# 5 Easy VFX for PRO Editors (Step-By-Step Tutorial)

But there's actually a lot going on to make this shot happen, and let me show you layer by layer.
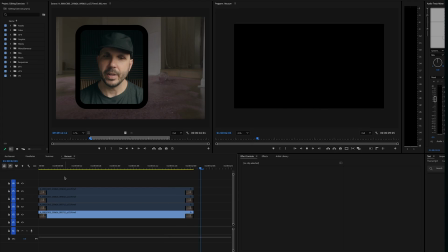So the first layer is nothing. This is what we would call a clean plate.
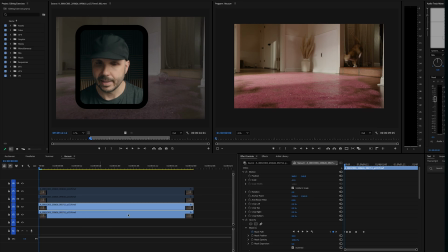So now we can start adding on top of that. The second layer, and let me show you the mask in my effects controls panel. So what I'm doing with this shot is I'm actually masking out the
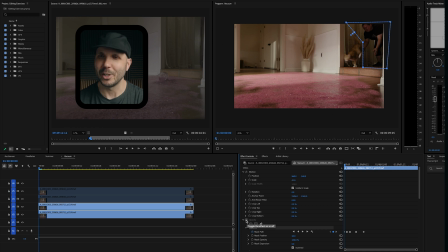cat trainer who was letting the cat go before it jumped down and knocked over the glitter and walked off frame. So I currently disabled my mask and now I'll enable it. And it's basically revealing the clean plate underneath. Let me show you this mask in time throughout the shot. So the way I was able to have the mask move is I used simple keyframes.
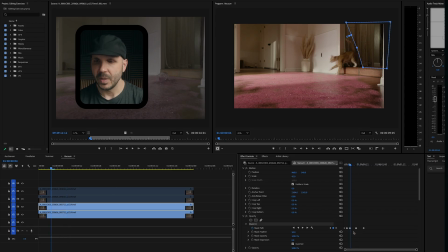So you'll see my keyframes here Every time I wanted to move the mask, I would set a new keyframe using this button, and then I would change my position and let the software do the rest. So let's keep adding layers here. What do we have next? Well, I have the cup of glitter, and if I click on the mask, you will see the mask around the cup,
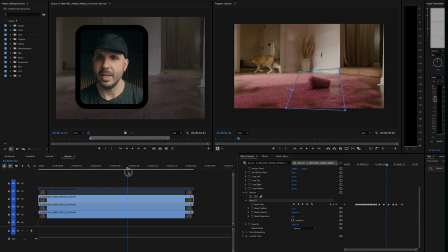and you will see I had to adjust the mask quite a bit as the glitter spilled and came toward the camera. And again, I've simply used the pin tool to set the mask, then I create keyframes and adjust the shape of the mask.
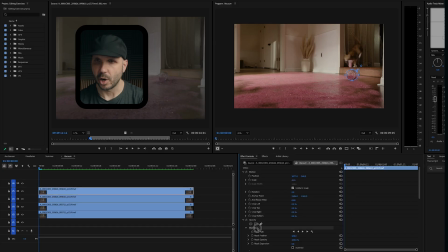And then finally, I have one more jar of glitter that we got as part of another plate when we decided, well, wouldn't it be great if we can make it seem even messier? So this is just a static jar of glitter in the background.
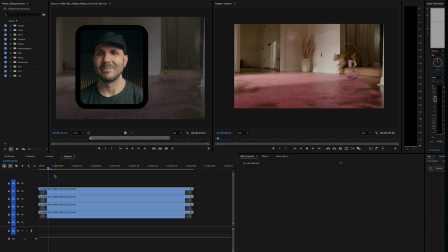And then when you put them all together, you get the shot that I showed you at the beginning. So on your next editing project, ask yourself, how can I use simple masking to combine the best elements from multiple takes of a single shot? Now let's look at a technique that can completely change the feel of a scene. VFX 3. You probably already adjust the speed of clips all the time, but here are two ways to use speed adjustments that might surprise you. Most editors only think to use speed changes for montages or flashy transitions, but did you know you can also use them in dialogue scenes?
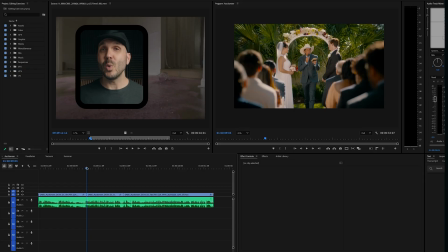For this commercial, the premise is that it's an auctioneer who speaks really quickly, officiating a wedding, which is a pretty funny idea. And the actor did a wonderful job on set, but when we were in the edit, the director and I decided it would be even funnier if he was going a little faster. So we actually sped up his visual and audio by 20%.
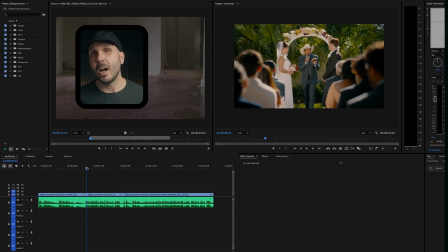And when you speed up audio, it's gonna pitch shift it up so it'll sound higher pitched like Alvin and the Chipmunks. But we simply put on a pitch shifting effect to bring it back down to normal. And we ended up with this shot that I'll show you now.
Having a livestock auctioneer officiate a wedding is wrong.
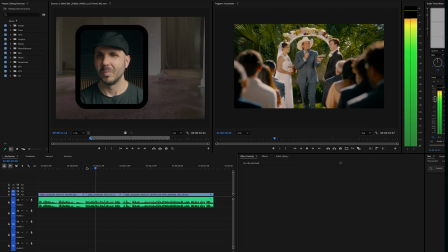Any objections? Any objections? I need one objection. Who's got my objections? Speak now, forever hold your peace. Right now, I got one. How about two? Two objections, two objections.
Here's another trick. You don't have to speed up an entire shot. Remember this cat jumping across the frame? Well, maybe you like the pace of the cat's walk, but you want the leap to have more of a punch.
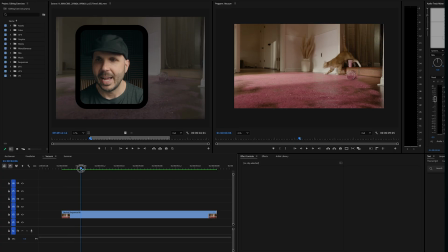Well, I might place a cut after the cat jumps, maybe right here, and then maybe I'll just adjust the speed of the initial part of the jump by 10%. Like this. I'll close the gap, and let's see if that added a little energy to the shot. It's fairly imperceptible, which is good. You want visual effects to not be too noticeable, but it does add a little extra energy, and I use small speed changes like this on parts of shots all the time. Now I'm going to show you another trick that has saved me so many times. VFX 4. Every frame counts in editing, right? Because sometimes you just need to hold a moment a little longer, even if it's just by a few frames. Yes, AI tools like generative fill can create new frames, but it's just not reliable enough for high-end work. Luckily, there's an old-school trick that just works. It's called looping.
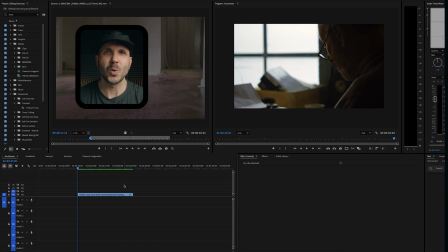Let's say we're working with the shot of this writer at his desk, and the camera cuts right before we thought the shot should cut, just by, let's say, 6 frames. So I'm gonna go to the end of this shot here and go back a few frames, make a cut,
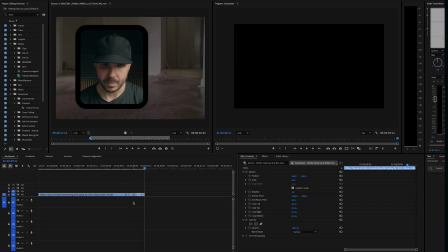then I'm gonna copy and paste that clip to the end of the shot, and I am simply going to reverse the speed. And now let's take a look.
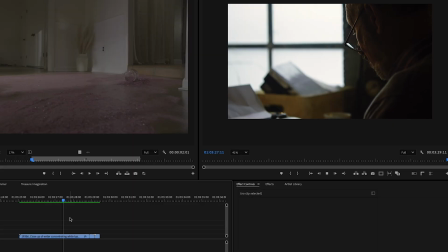Now, when we play this, it simply plays to the end of the shot, then reverses back 6 frames, which can look pretty seamless and give you that extra little bit of shot you needed to fit the rhythm of the scene. And this works particularly well when there's minimal movement in the camera and minimal movement in the frame, so the reversing is less noticeable. Now let me show you one final technique that can tie all these together for a high-end cinematic feel. VFX 5. Think about your favorite movies or TV shows. The camera is rarely perfectly still. There's almost always a little bit of motion in the frame. But a lot of the effects I've shared, like masking, work best with static cameras. So what can you do? Well, you can add your own digital movement. But the key is intention and subtlety. One of the biggest mistakes I see, especially in YouTube editing, is adding too much movement or unmotivated movement.
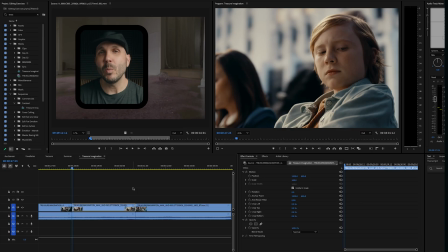That really just distracts from the story. Let's say we wanted to add a subtle digital push in to this shot. Okay, I've got my clip selected. I'm in my effects control panel and I'm working with scale.
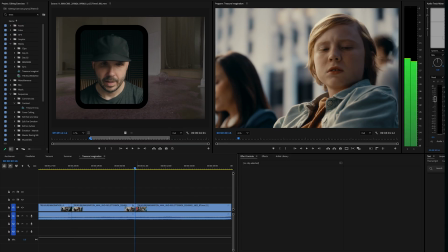I'm gonna put a keyframe at the beginning of the shot, and I'm going to put a keyframe at the end of the shot, and I'm simply going to adjust the scale by a couple percent at the end. Let's see how that looks.
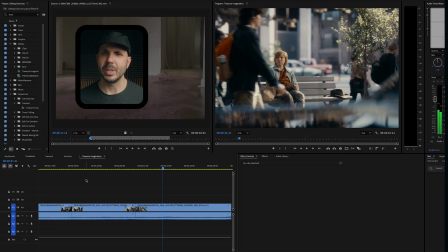Very subtle, which is a good thing for a visual effect, but it does add that nice little sense of movement. Here's another tip. You can layer your digital moves on top of existing camera moves if you want to push the emotion a little further.
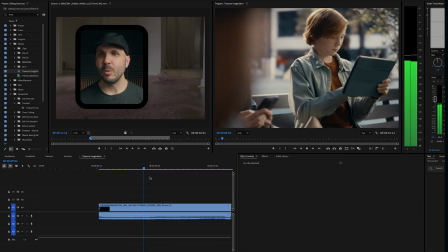In this shot, we added a very subtle digital push in, and we also did to this shot, which already had a camera move. But start subtle, just a 2-4% push in, almost imperceptible, can make a static shot feel more cinematic. Try it on one of those static shots you used a mask on to draw a little bit more of that emotion you're targeting. And if you want to go deeper on emotion, download my free editing guide at the link in the description. Now you know 5 simple VFX that you'll actually use, but none of them will land if your edits don't have the right music. Watch this video next to learn my 5-step system for picking the perfect music track for any edit. Happy editing.